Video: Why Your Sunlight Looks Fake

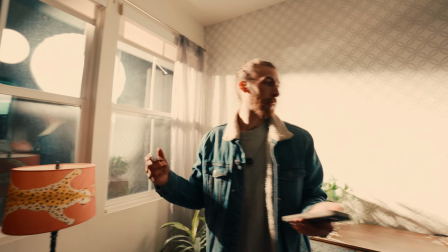4:04 This is probably way overexposed, but then by the time I come over here,
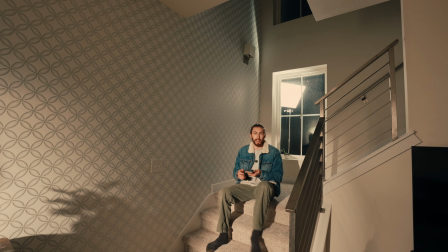4:07 this light falls off so much, and even though I'm getting hit with it, it's probably like a few stops different in light.
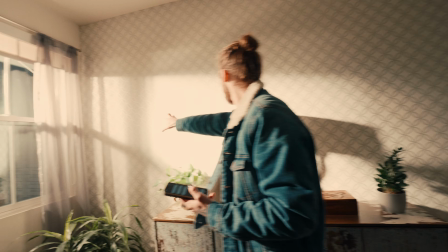4:13 And that's something that you can see as it spans across this wall here. It's so bright here, you even get this hot spot, and then by the time it gets over here,
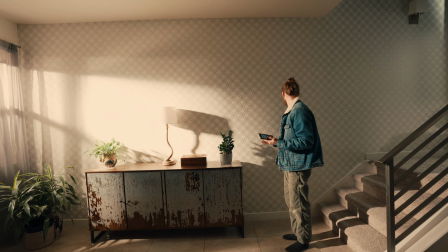4:22 it's fallen off, and you're not getting nearly as much character to it. So what I'm gonna do, I'm gonna bring that down so we can actually see what's going on here.
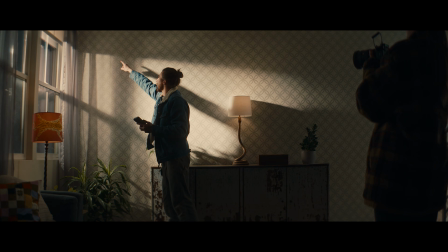4:30 You see our shadow lines? They're not nearly the same either. Super sharp here, and it already is gonna fade away.
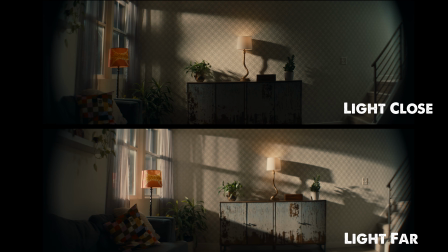4:36 You can also see the direction that they're going. This is going way down.
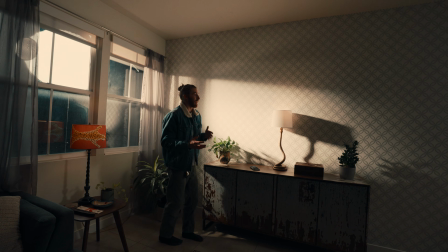4:41 This is pointing at the ground. This is pointing straight across. When the sun's far away, it's gonna be linear all the way through.
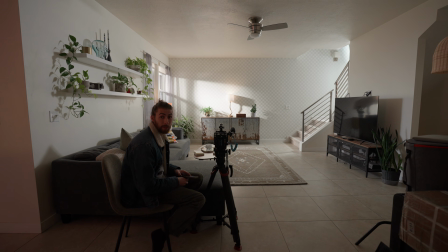4:47 For reference, the light before was at like 90% way far away. It's at 5% now.
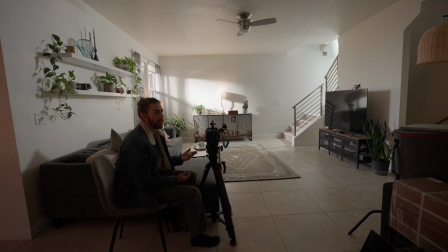4:52 We're really starting to get into the details of, you could call it light physics and how sunlight looks normally.
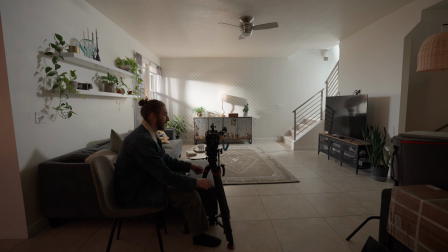4:57 So we're gonna run it through at 5% here. Some are you're just gonna do the same old thing.
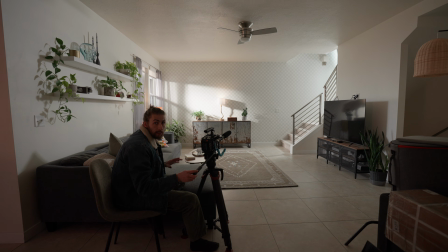5:01 And for reference, guys, all the other lights are at the same output. I haven't changed a thing except for our sun.
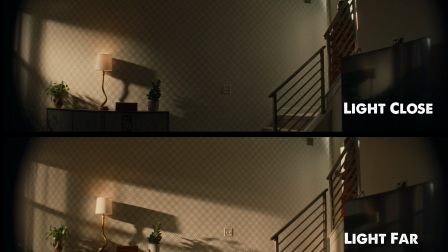5:07 Everything else is gonna stay constant. At her A mark at the beginning of the stairs, you're still getting a nice golden glow, but you can see the drastic differences.
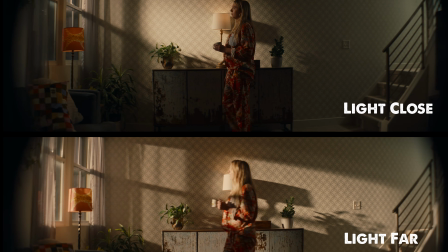5:15 It's a lot dimmer. It's just not gonna look as if the sun is really blasting into here.
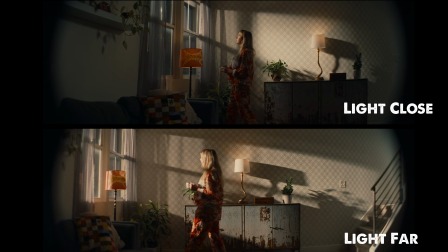5:20 You can see how drastic it is when she gets her face up to the window. It's super bright.
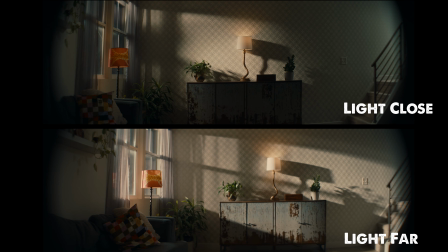5:26 And again, we really see these shadows along the wall. They're kind of like going at an angle instead of just being linear, like a sun is just cutting into the house.
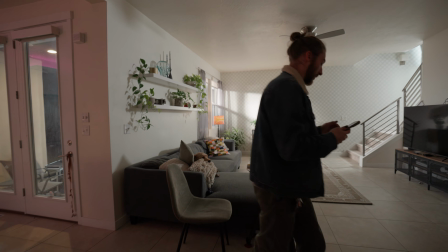5:33 And that's just because that light reflector is right up against the window. And the last thing I want to say before we make our mess, you're also not getting as wide of a spread.
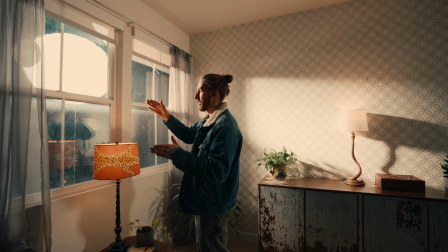5:41 Right here, the sun is hitting me. I can kind of see the side of this 1200X, but that beam being narrow, it's really only hitting about right here.
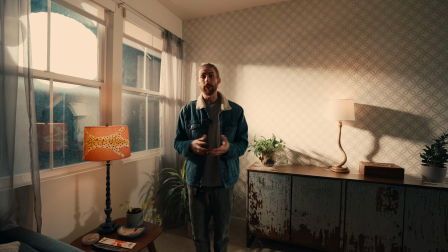5:49 So this is, again, one of the benefits of having these bright lights.
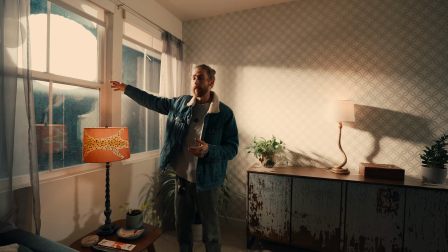5:53 The ability to run a 1200 watt all the way out there is definitely, I guess you could say, a luxury.
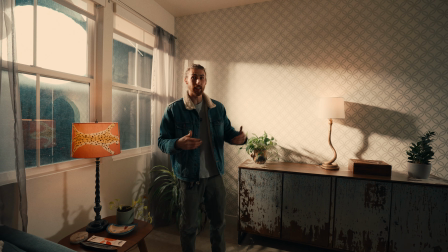5:59 So don't feel like this is discouraging us. It's just kind of giving you an idea of, hey, I want like really proper sun.
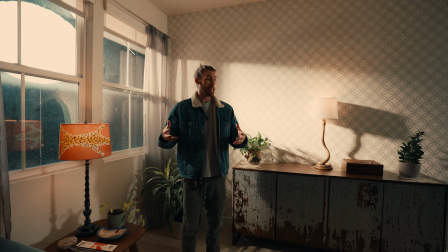6:06 Let me go rent like a ARRI M40. And that's a crazy 4K light that's gonna be extremely bright.
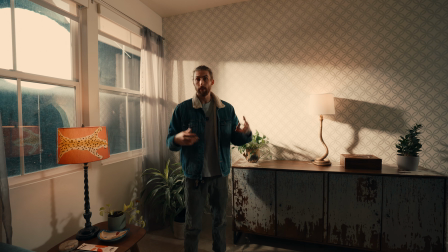6:12 So it's just things to think about. Hey, if you need brighter lights to make this look really polished and professional, could be something where you even rent lights,
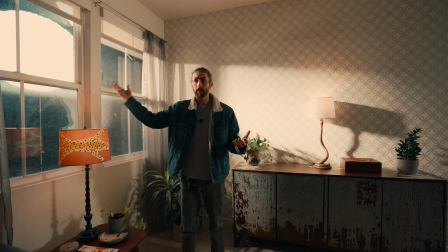6:19 rent a 1200, rent a 1000 or anything like that to really get yourself the output that you need.
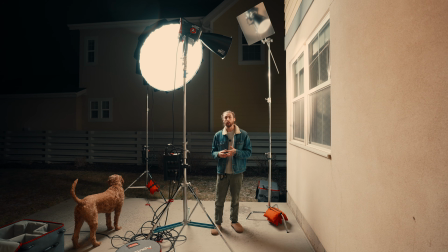6:25 Okay, but say we're in a situation where, you know, you've got the output, but you don't have the distance.
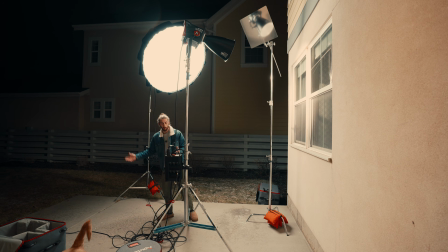6:30 We don't have a full yard to put things in. Maybe you're on a balcony, maybe you've just got a fence that's right here.
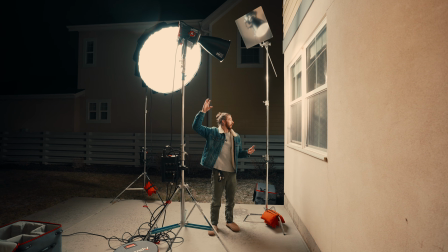6:35 You can see our objective essentially is get the head of our source as far away as possible. And that's where these mirrors come into play.
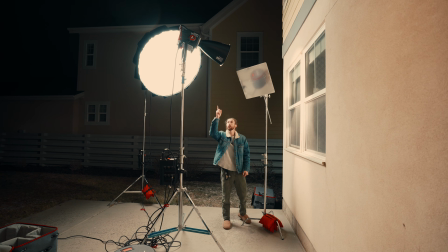6:41 What we're gonna do is we're gonna shoot this guy from super low.
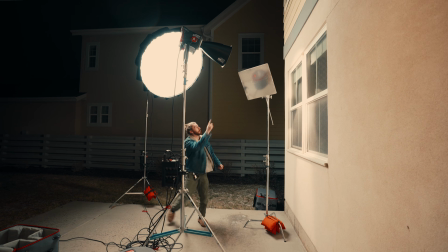6:45 We're gonna probably stick it right here, blast it straight into this, and then it's gonna hit off of that wall.
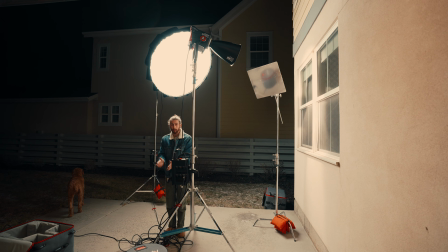6:51 Say we can't get the light further than here. Say there's a wall or a fence right here.
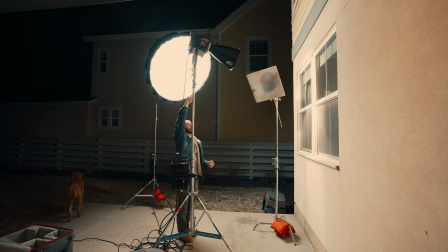6:55 What that's doing is instead of just us having the head of our light right here and then blasting into here, what is that?
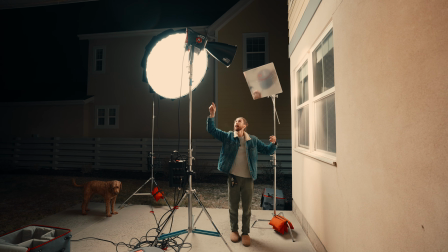7:03 10 feet away from the wall that's inside. Let's double that beam distance, and now we're gonna stick this from the ground off the mirror and into the wall.
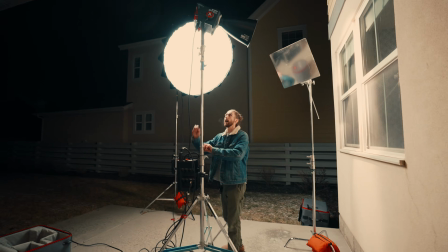7:12 And that's gonna do the same thing as extending that beam, so our fall off of light is gonna be a lot more minimal.
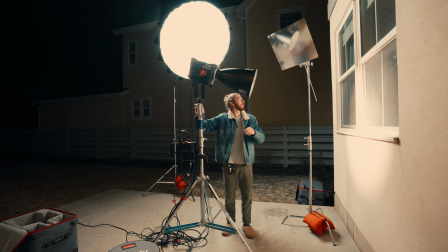7:18 So what I'm gonna do is I want this mirror to fall probably in the same place that our head was.
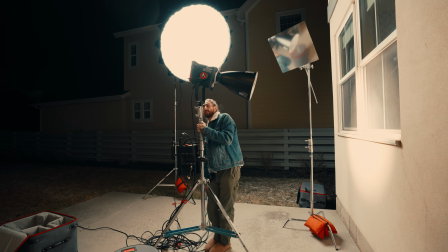7:24 So we're gonna stick this out of the way.
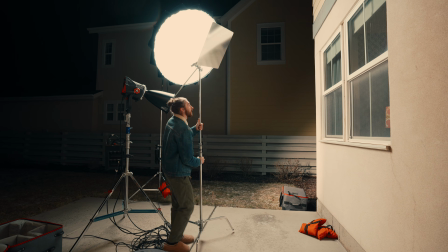7:27 Okay, so now I'm gonna stick this right about here because that's our limit that I gave myself.
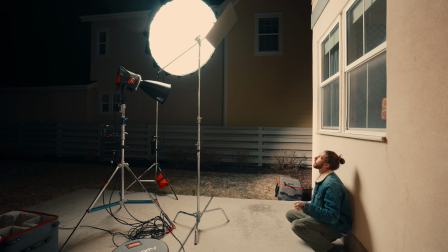7:34 If I stick the light right here, yeah, something like that.
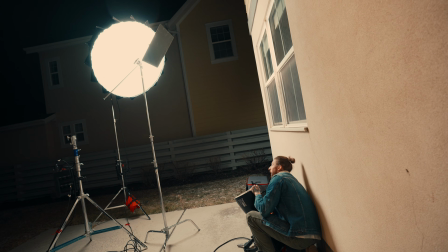7:40 So my goal is to take this guy and stick the hot spot right there.
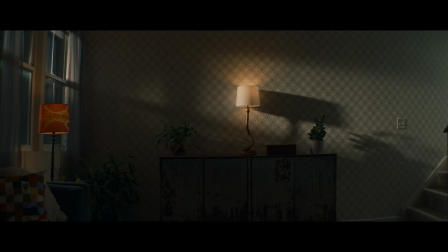7:48 And I can see it's hitting the house. So there's that. Again, it's not gonna be identical because the light's coming from a completely different place.
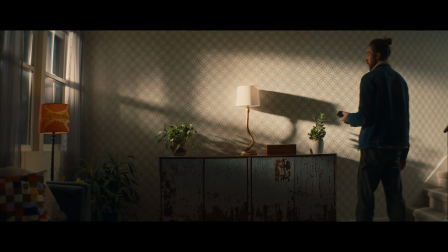7:56 But if I bring this up, we're starting to get what looks familiar of the first take.
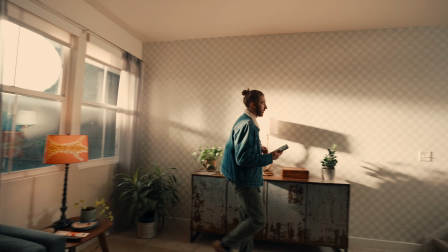8:01 So you can see here, we're looking at a lot more similar of an output as is to here, and our quality is gonna be a lot better.